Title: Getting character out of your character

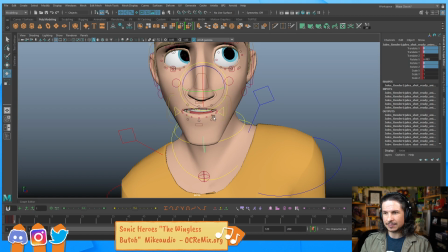61:33 That blank, just kind of, he doesn't know what to say.
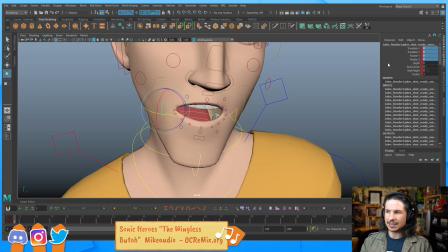61:43 And the reason this kind of tends to give a unintelligent look is that normally we keep our mouth closed. It's considered rude to have the mouth open. So if you're just kind of standing there with your mouth open,
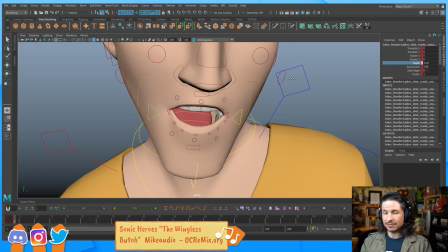62:02 it gives the feeling of like you've blanked out and you're not paying attention to what you're doing. So by pushing this here,
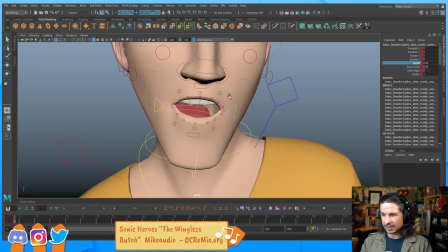62:14 okay, so I'm just trying to think what shapes I need here.
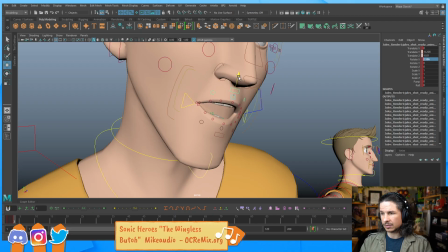62:24 I think a little straighter on the top.
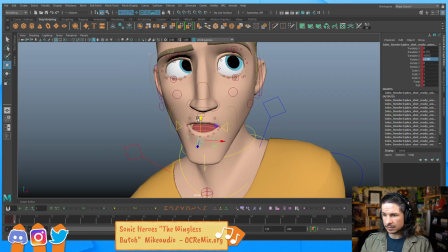62:32 Let's see.
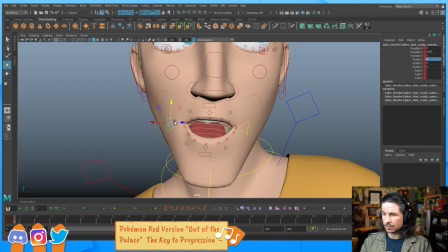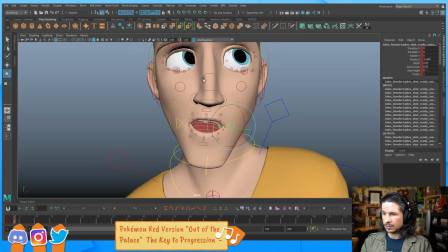62:48 Bring the corners down just a little bit more. Even that works pretty well.
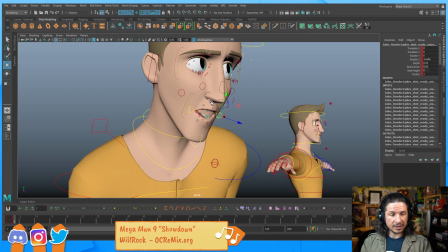62:55 Any best ways for beginners to start posing? Any tips?
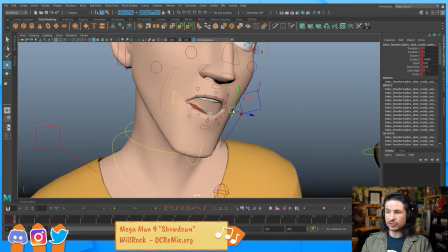62:58 I've actually done a whole bunch of streams in the last little bit, all on posing.
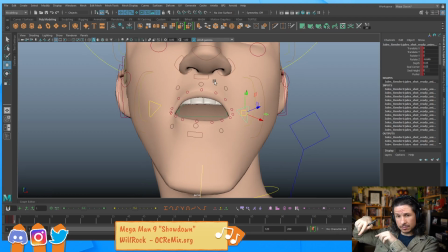63:05 If you go and click on the avatar down in the bottom left corner, and then go to the video page, there's a bunch of previous streams that I recorded all about posing. So I would recommend checking those out, because in there,
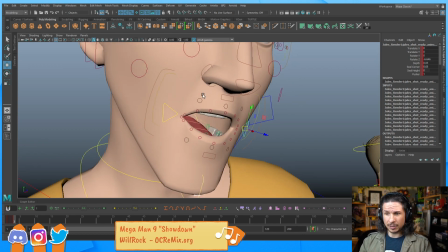63:19 it's really just how to approach posing, what's the thought process, all of it. Now, with that said, if you just want like a quick tip on approaching posing, the best thing to do is study.
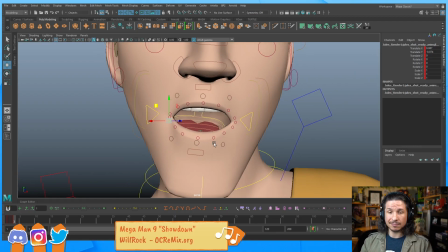63:35 And the thing you study is poses. Look at poses.
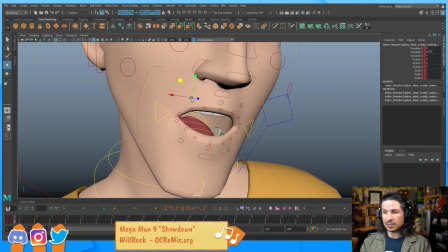63:41 If you want to do a pose where, like, let's say a baseball pose, look at images of baseball players.
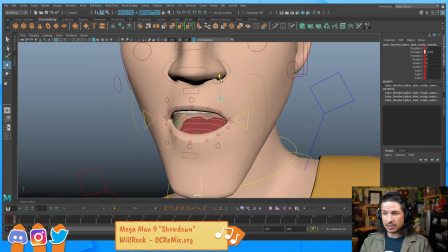63:52 If you're going to do a subtle pose, look at subtle posing.
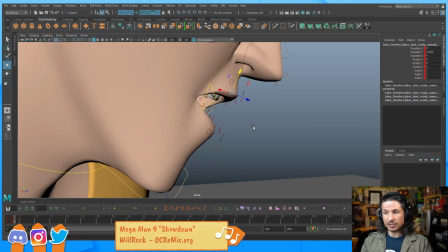63:59 It's really just studying what kind of pose you want and then trying to capture the feeling of it.
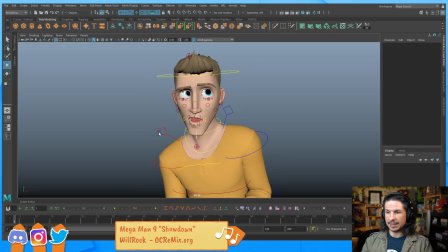64:11 There we go. That's starting to look like
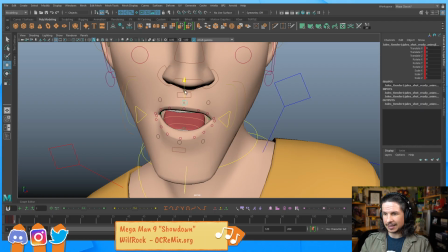64:16 slightly unintelligent.
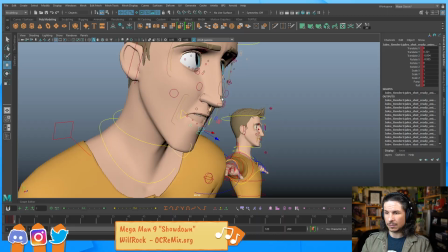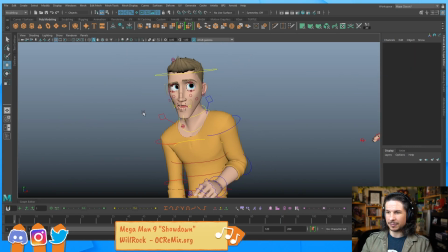64:28 Yeah, that mouth made all the difference.
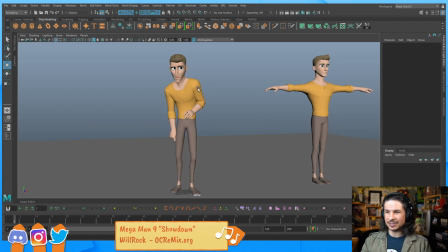64:34 So you see how suddenly there's a little bit of that blankness to him? It's just because his mouth is open. There we go. So, hey, bonjour, laissez-faire, how's it going? So, we've got that. Is it perfect? No.
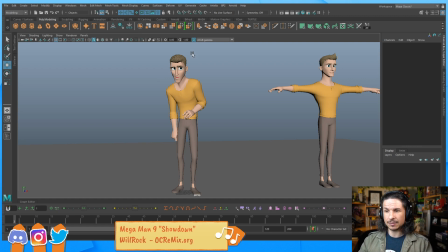64:54 but it's getting there. We can keep improving this. And at this point, I'm going to take my own advice that I gave earlier, and we'll take a break from this pose and move on to the other pose. See what we can get with this character. And then we can always jump back and forth.
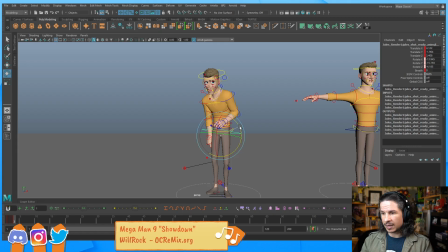65:12 You don't always have to finish one pose or one idea all the way before moving on to the next.
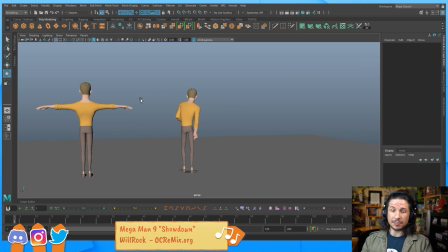65:20 It's honestly better to jump back and forth. This is something when I'm sculpting I do all the time, because it's very easy to start sculpting something
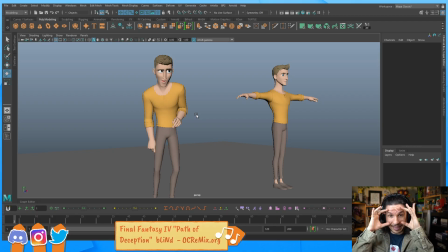65:31 and start just like zooming in on the eyes and putting all the detail on the eyes.